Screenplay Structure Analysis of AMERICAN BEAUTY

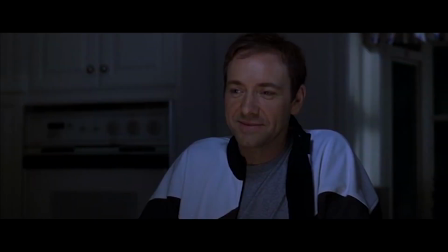Angela sees he's not merely being polite, he certainly wants to find a fresh connection with his daughter.
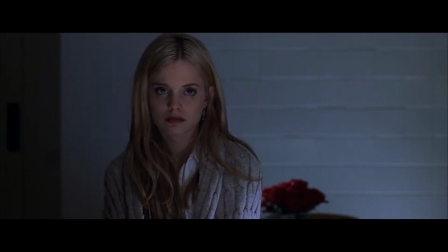Being more open now, he's moved by Angela's simple question, inquiring after him.
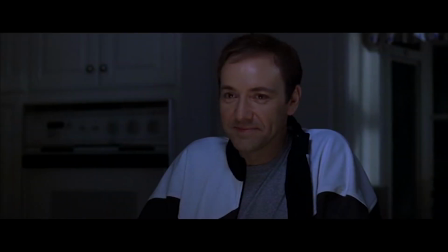How are you?
It seems a long time since anyone thought to ask.
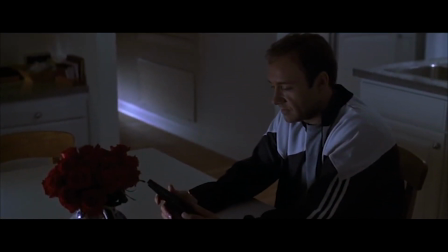Later, Lester gazes at a family photo, contemplating the past and the present.
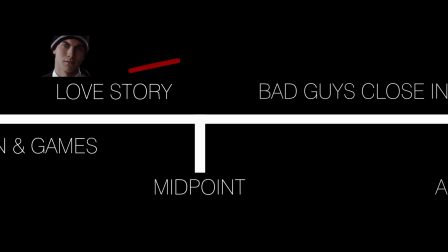Ricky's obsession with beauty in the Bee story enhances Lester's moment of acceptance.
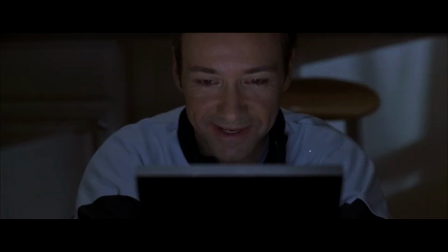Without ever hearing Ricky's words, he realizes that even before his reawakening, his life was beautiful.
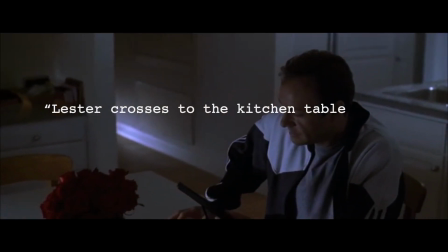Lester crosses to the kitchen table, where he sits and studies the photo.
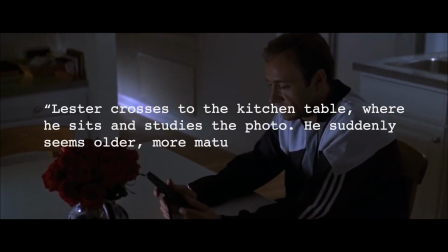He suddenly seems older, more mature, and then he smiles, the deep,
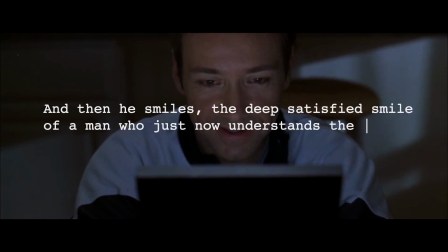satisfied smile of a man who just now understands the punchline of a joke he heard long ago.
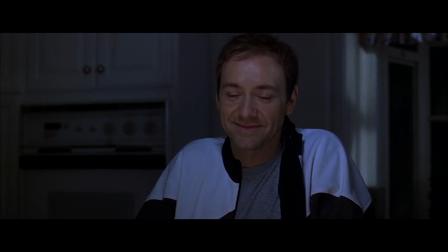Man, oh man.
It's a Zen moment when Lester finds a profound acceptance of everything that has happened in his life.
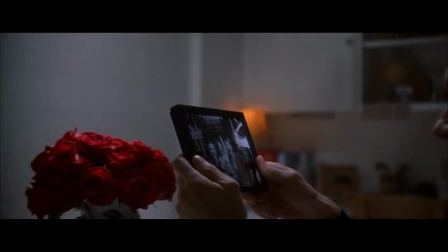Whatever happens after this moment, he'll accept it with open arms.
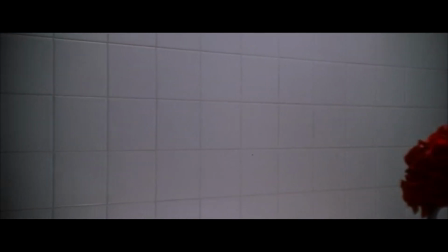Even a bullet to the brain.
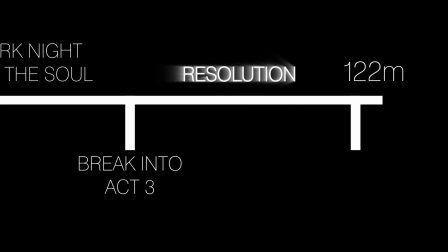The resolution is bittersweet.
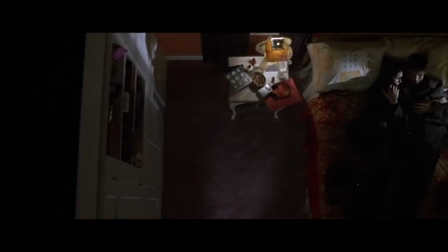As Lester's ghost talks about his fondest memories, we see the perspectives of the main characters as they hear the gunshot.
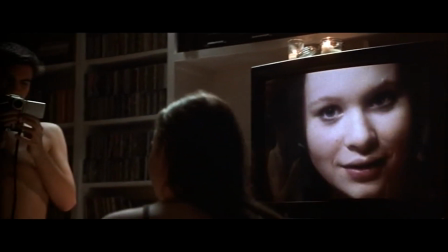The videotape we saw at the opening turns out to be a red herring.
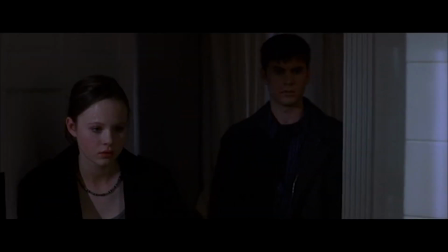Jane is devastated to discover her father's been murdered, while Ricky is in awe of Lester's smiling face.
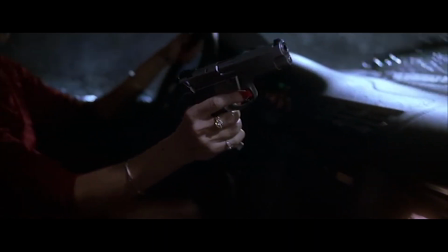Carolyn's gun is also a red herring. For a moment we think she's the killer, but she too is devastated to find Lester dead.
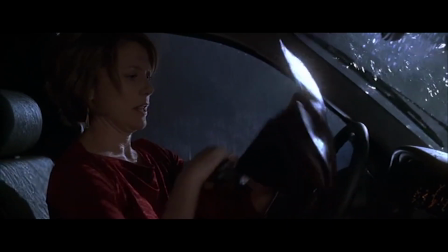It would seem she was returning home with the gun as a confidence booster, not a weapon with which to kill her husband.
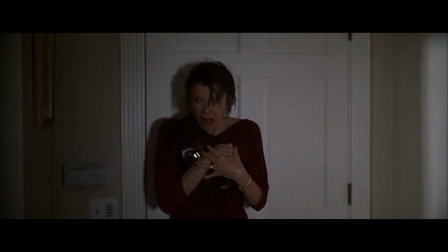In contrast to the bloody spectacle and horrified reaction of the other characters, Lester says in his sweet, ironic fashion,
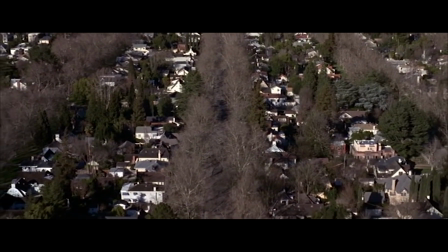I can't feel anything but gratitude for every single moment of my stupid little life.
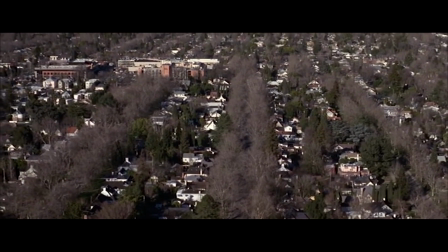The final opening is of the neighborhood, but instead of drawing closer to it,
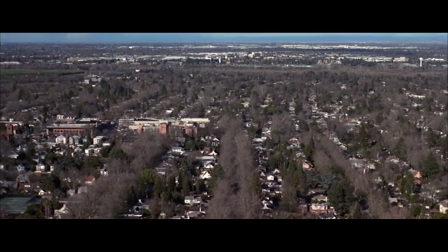like in the opening, we are drifting away from it, as if soaring up to the heavens.